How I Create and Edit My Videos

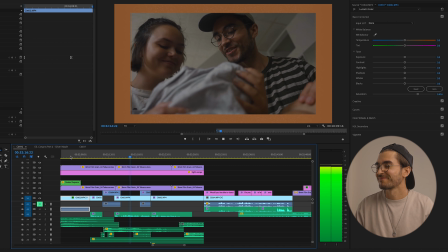Yeah, I can't believe he's already going to have to start saving for a down payment on a house.
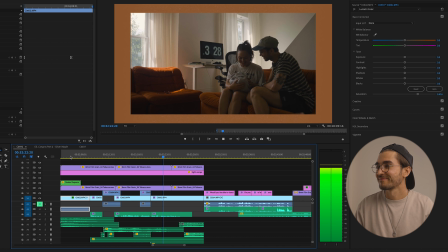Yes, you will. You'll be a 60-year-old first-time home buyer.
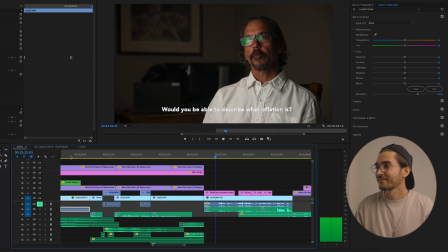Would you be able to, like, describe what inflation is? Like, do you feel as though you have a good understanding of what inflation is and why it exists and all these things? I would say absolutely not.
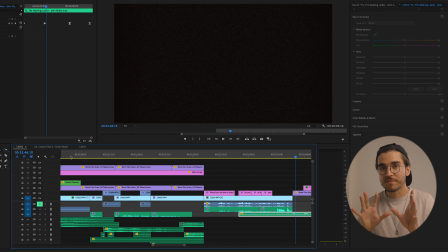Okay, so you can see that in the sitcom skit, there was a lot of sound. I have layers of audience cheering, clapping, laughing. And then I have within there a little thing called a riser.
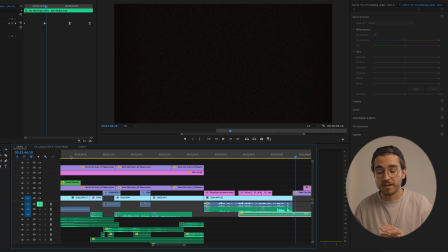Now, if you're going to be using Epidemic Sound, you can go on and search through sound effects, search a riser. And this is, well, here, I'll just show you.
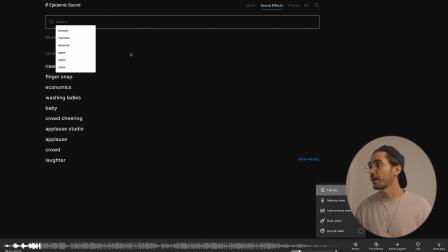Okay, if we go to sound effects and we look up, there we go, riser, I'll play one for you.
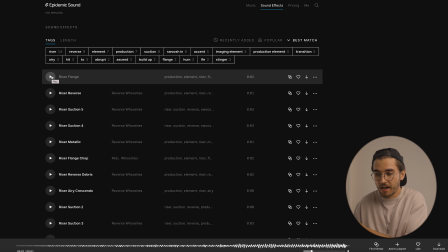So that's that type of thing. It kind of just increases that tension and then cuts it off. So buried within that transition, I have this riser that helps bring that kind of crescendo of sound and then cuts completely off to the quiet.
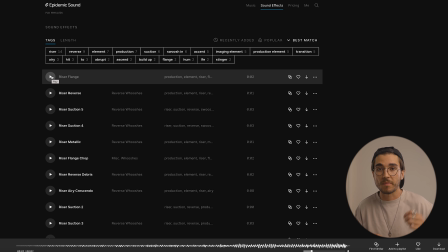There's no music and you just hear my voice asking my uncle a kind of serious question. So it shifts that mood from something of like funny, upbeat, we're laughing, we're having a good time, to something that it's like, whoa, it's quiet, I gotta pay attention.
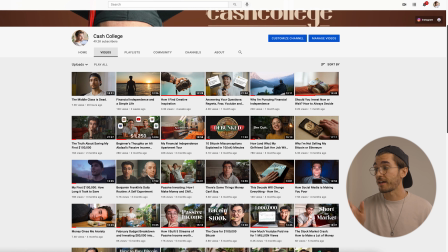This seems kind of serious. Example 2. I have another example of that as well in my Money Gives Me Anxiety video.
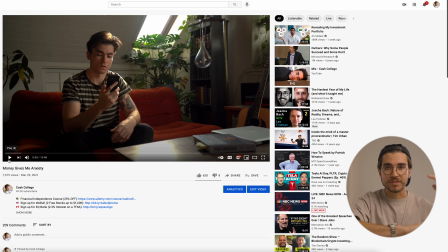So in this video, there's a bunch of different sounds layered, but in the background, all throughout that, is this really long riser that helps pull the tension up to this really high point before it finally cuts off.
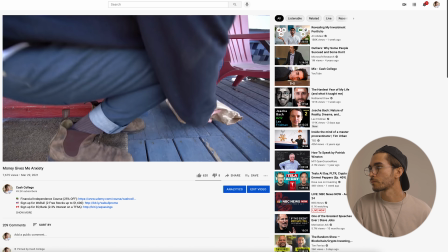COVID causing the worst, and now the New York money anxiety is that right?
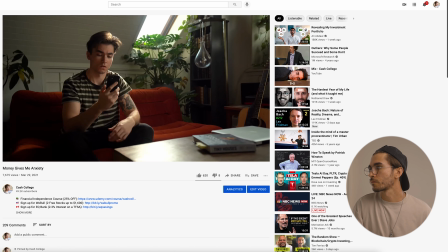Worst.
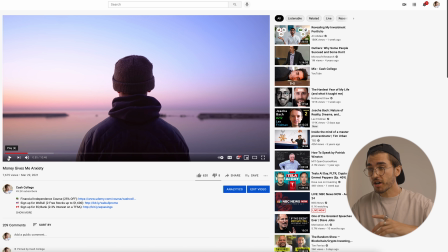So again, there you could hear the heartbeats, you could hear the sound of the keyboard, the picking up the food, all the different things coming together really fast. And in the background, there's that riser, which you might not even pick out necessarily if you're not listening for it.
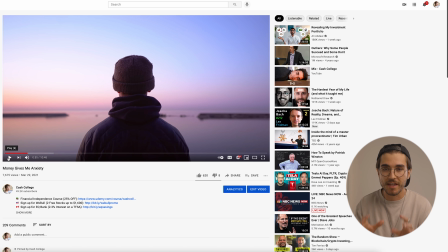But that to me makes all the difference. That riser being there is what makes that rise to where it needs to be, and then cuts off to this scene where it's very different, it's very serene, it's very quiet.
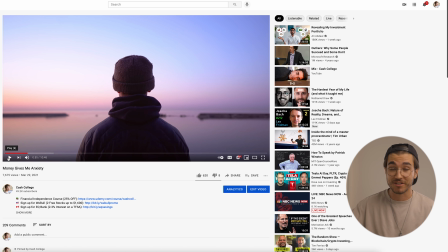You have the seagulls in the background, which I actually added a sound effect there for, so there you go. Sound effects to me make a huge difference as well. And so there you have it. I think I will cut it off there for now, but there's a little sneak peek into how I kind of plan, create, and then edit my videos. I really hope that you found it helpful. And a big thank you to Epidemic Sound for making this video possible. And honestly, all of my videos possible, because like I just showed you, I've been using them since the very first video that I created on this channel. So if you'd like to try out a 30-day free trial, check out the link in the description down below. And with all that said, thank you so much for watching, and I will see you again soon.